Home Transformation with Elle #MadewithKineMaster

Hi, my name is Elle of SunBeamElle. Today I'll be sharing how to film and edit a room makeover.
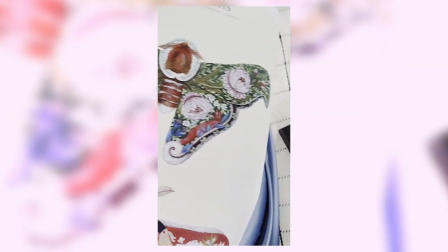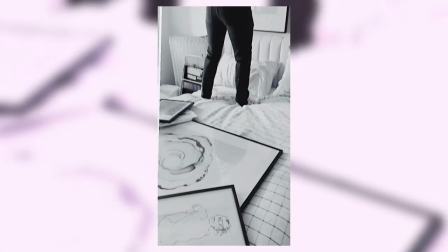It's a great way to celebrate completing any project at home. Try it with painting walls, styling a bookshelf, or even just making your bed. A room makeover is all about the big final reveal, so we'll be using lots of short detail clips to build anticipation and make it really exciting. First, I'll go over the clips you need, and then I'll share how to edit it in the app. First, you're going to get your shots.
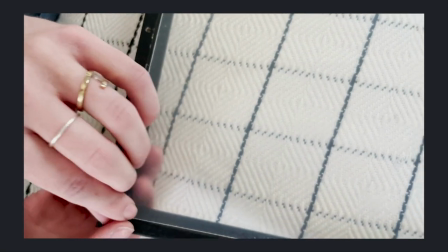[0:42]
I like getting lots of close-up detail shots for a project like this. Corners of the frames, details of the prints, hands working.
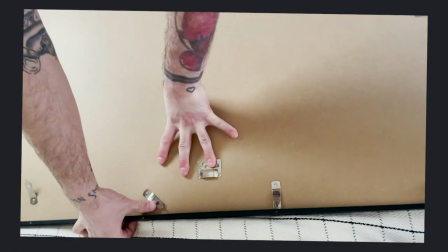[0:49]
It's good to include lots of action shots too. If you're shooting with someone else like I am, I'm filming with my fiance Cody. Make sure that you're filming in a similar style so the final video will have continuity. Make sure you get footage of every step of the process.
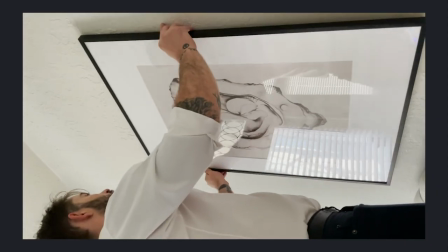[1:05]
Opening the boxes, assembling the frames, fitting the art, and hanging the finished pieces. You want to have a lot of footage to choose from, and the variety will make what we do more interesting.
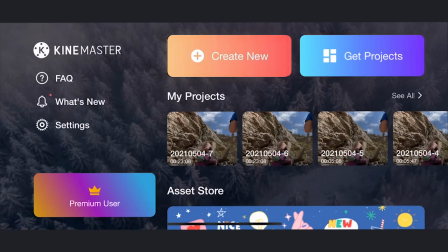[1:14]
Let's edit! Open the KineMaster app and select the plus icon to create a new project.
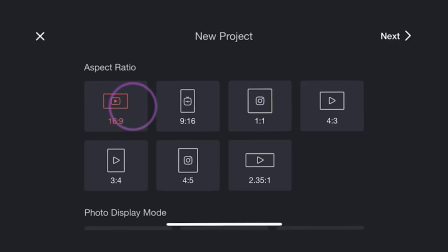[1:19]
I'm going to choose the aspect ratio, 16 to 9.
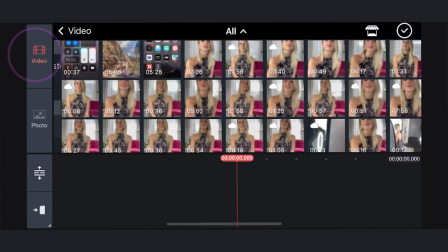[1:26]
Select Media, Video, and access your video via the camera roll. Press Import. I'm using a lot of clips for this and arranging them in a chronological order to tell the narrative. You could watch this even without audio and it would still make perfect sense. It's that simple.
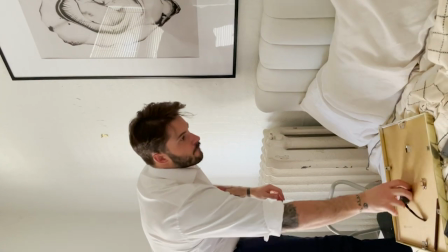[1:40]
I like to put all the clips together and then watch the playback before making any edits. You can usually tell what's overdrawn and what doesn't need to be there. I like to adjust the speed of video clips that seem too long. It can really help to streamline them.
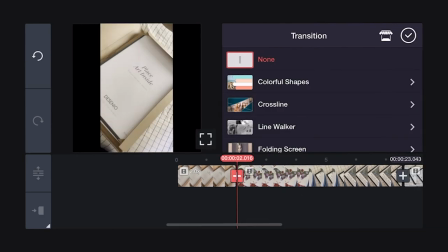[1:53]
Now, add the transitions. I'm using Line Walker. I like the way its style complements my clips and adds a little drama.
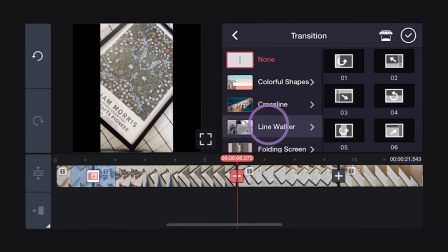[2:00]
I'm using a different Line Walker, starting with 1 and working my way up to 6 to add additional interest.
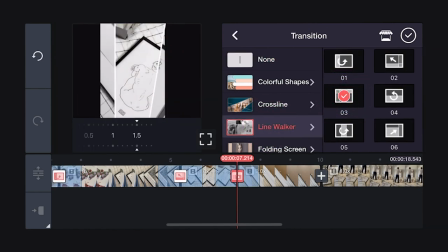[2:08]
Using the different versions of this effect, add additional interest for the viewer without being too jarring and create a counterclockwise flow.
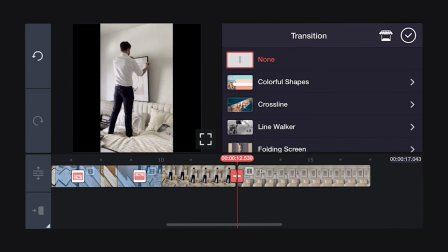[2:15]
I especially like using Line Walker for this project because it creates the effect of drawing back a curtain to reveal the final gallery wall.
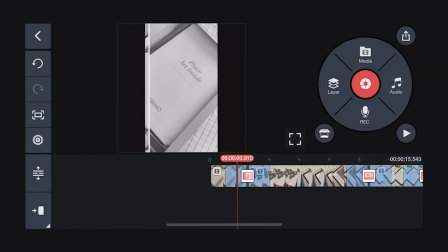[2:23]
Now, go ahead and make your final basic edits. I tweaked the lighting and contrast in this video.
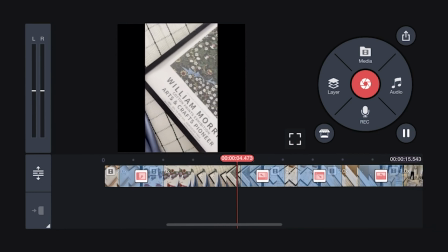[2:31]
I'm not adding any additional visual effects here. I like the simplicity of the edit because the film is already pretty busy.
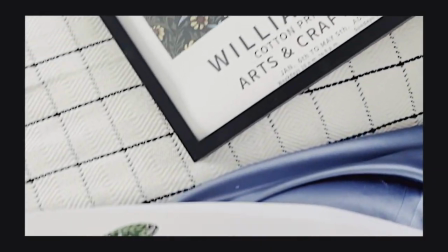[2:38]
If this isn't the case for you, mix it up with some additional assets from the asset store.
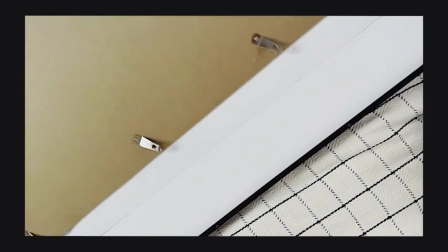[2:43]
It might be fun to add an effect like shifted lines or interference for every clip but the last one.
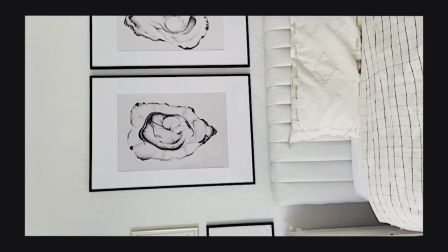[2:48]
It'll make the final clip seem even more clear and striking and emphasize that your project is now done.
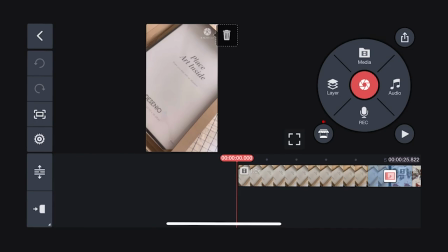[2:54]
Add your chosen audio and you're done. Now, let's save and export the final video to the camera roll on your phone.
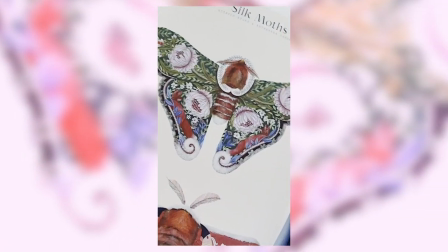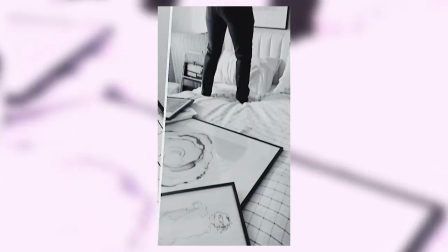If you'd like to work on this project on other devices that also have the KineMaster app, you can save it as a .kine file with all the digital assets.
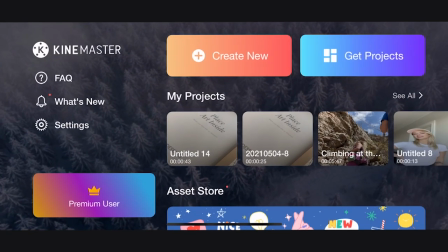[3:23]
Here's how to do it. On the main screen, select the See All under My Projects.
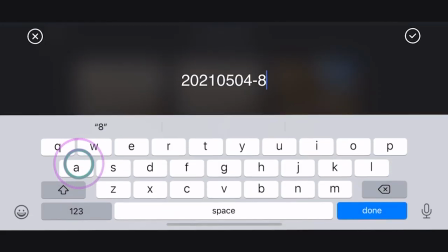[3:28]
By clicking the 3 dots in the upper right-hand corner, you can rename this project and save it to your iCloud drive.
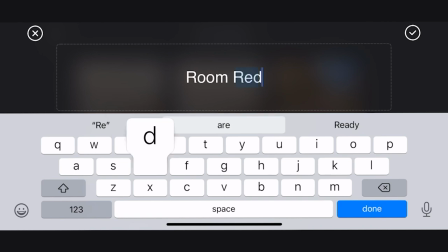[3:34]
In order to access and manage your iCloud files, you'll need the app called Files. This app is made by Apple.
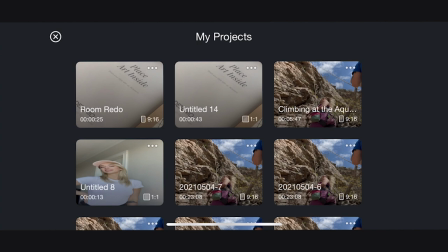[3:41]
It's free. It's a native app and generally comes standard when you set up your iPhone.
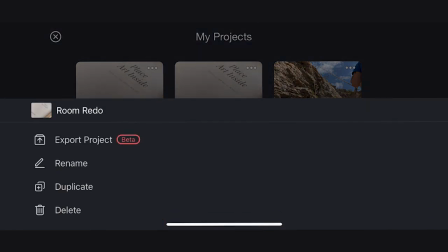[3:46]
If for some reason you don't have it, go to the App Store and download the blue folder. Now, rename your project.
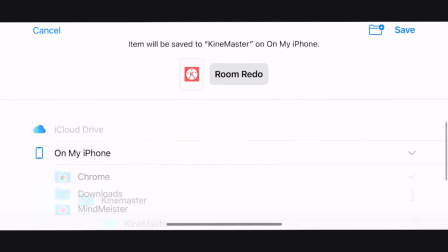[3:53]
I'm calling mine Room Redo. Now, save it. You can create new folders to organize your files. I'm calling this one KineMaster. Going back to the iCloud drive, you can find this .kine file and share it.
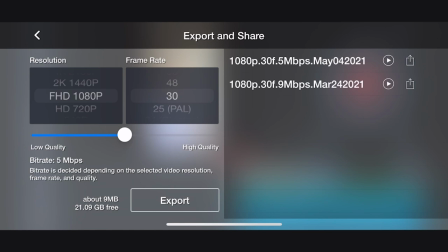[4:06]
You have a few options. Use AirDrop to share the project to your other device.